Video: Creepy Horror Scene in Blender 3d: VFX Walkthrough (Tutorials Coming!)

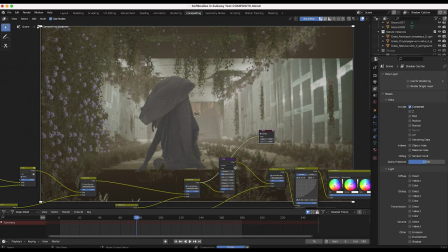However, again, I knew I going to bring this down so i wasn't too worried about this i think you know in retrospect it's a little blue so you know i could obviously dial this down a little bit maybe but uh yeah after overlaying all these different elements together it was time to add
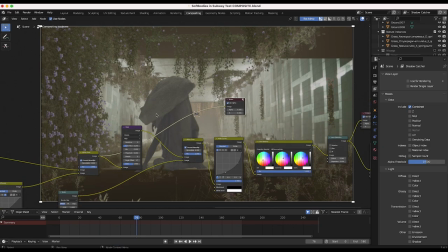that final bit of post processing to give it a little bit more of a stylistic and dark feel especially after adding the mist pass to our shot definitely
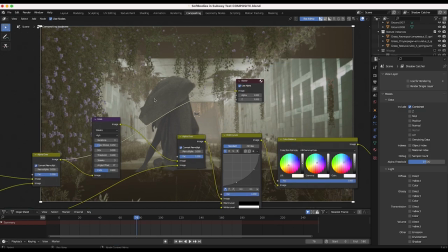need to be darkened down quite a bit especially the background so i've added a few different nodes here i've added a glare node to add
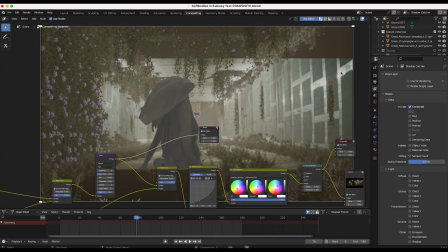some glare to the bright spots of our image. So you can see probably on the right here where there's a lot of bright highlights on our plane.
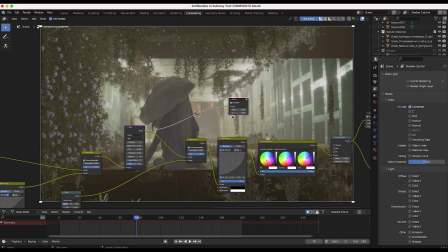You can see that once we add that glare node, it actually gives that a little bit more emphasis and, you know, shininess for a stylistic feel.
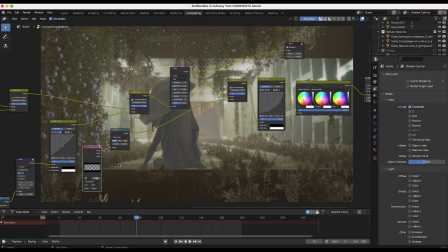And then I've also overlaid a letterbox on our footage as well. So we, you know, didn't have any elements beyond where our live action shot was.
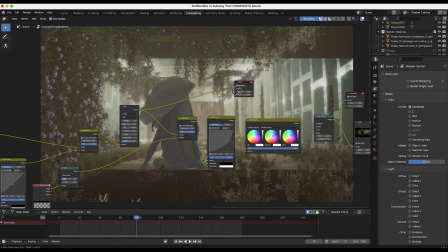So that's what this guy was right here. And now it's looking quite a bit better.
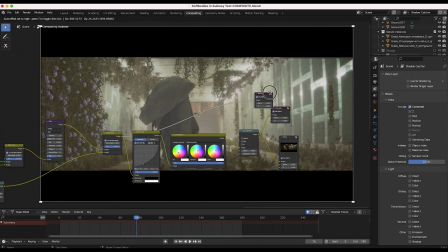And finally, these last three nodes here are just some color correction and some lens distortion for a stylistic look.
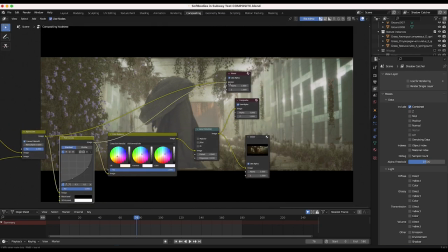So I have our RGB curves to bring down the brightness a lot. Let's go ahead and take a look here.
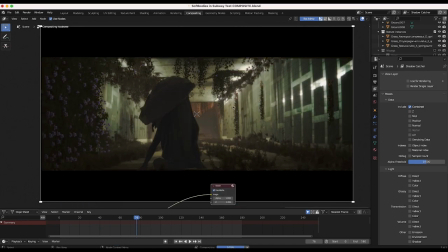There we go, already looking way better. You can see the greens pop a little bit more when it's not so bright.
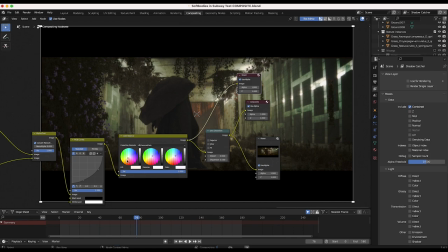And then finally, some color balance and lens distortion. Let's take a look. So I've just warmed up the shadows and add a little bit of coolness to the mid-tones and highlights, like so.
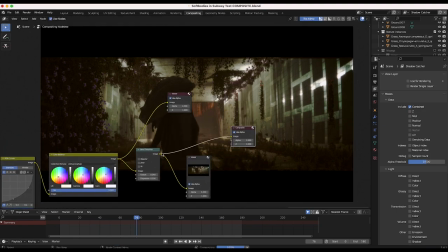And then finally, we've added some lens distortion to give it a little bit of a creepy feel for that final result.
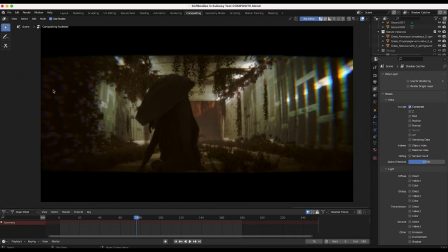So let's take a look. And there we go. you can see a little bit of chromatic aberration at the edges, which some would argue is way too much.
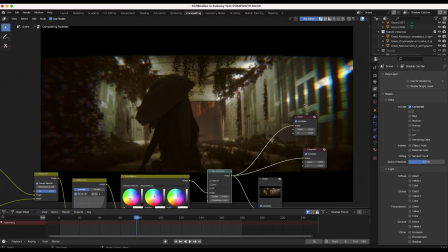However, I wanted to go for a creepy feel. And I also didn't want to boost the samples of my shot up to 100 to get rid of all that noise.
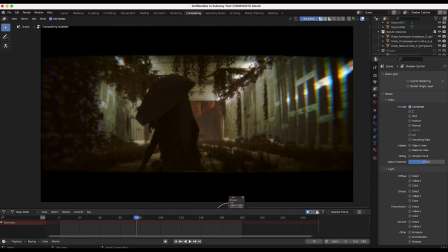So it's a little bit of a trade off there. But this is how we got the final shot.
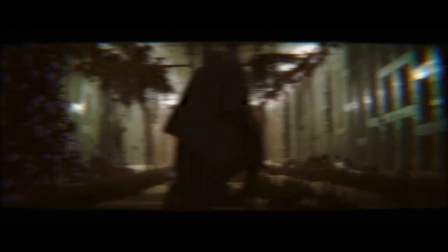Then I added a little bit of a lens pulsing effect in Adobe Premiere to give that final like horror vibe to it.
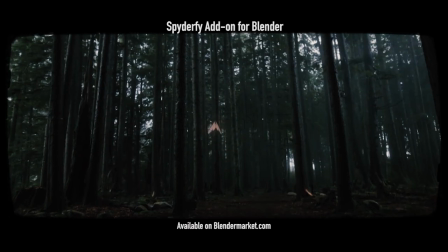But yeah, this is the general compositing setup here. I hope you guys got something out of this video.
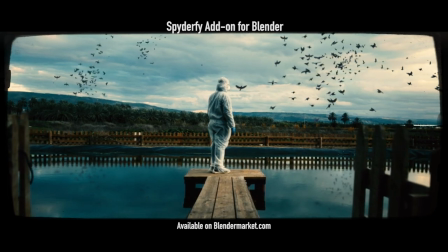And again, I'm going to be making some individual tutorials on a lot of the concepts behind this as well, so stay tuned for that.
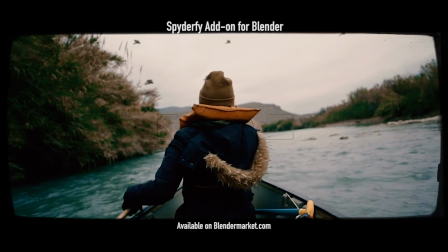As always, feel free to leave a comment if you have any questions or suggestions in the comment section below. Let us know what you'd like to learn next on the channel, and I'll see you next time.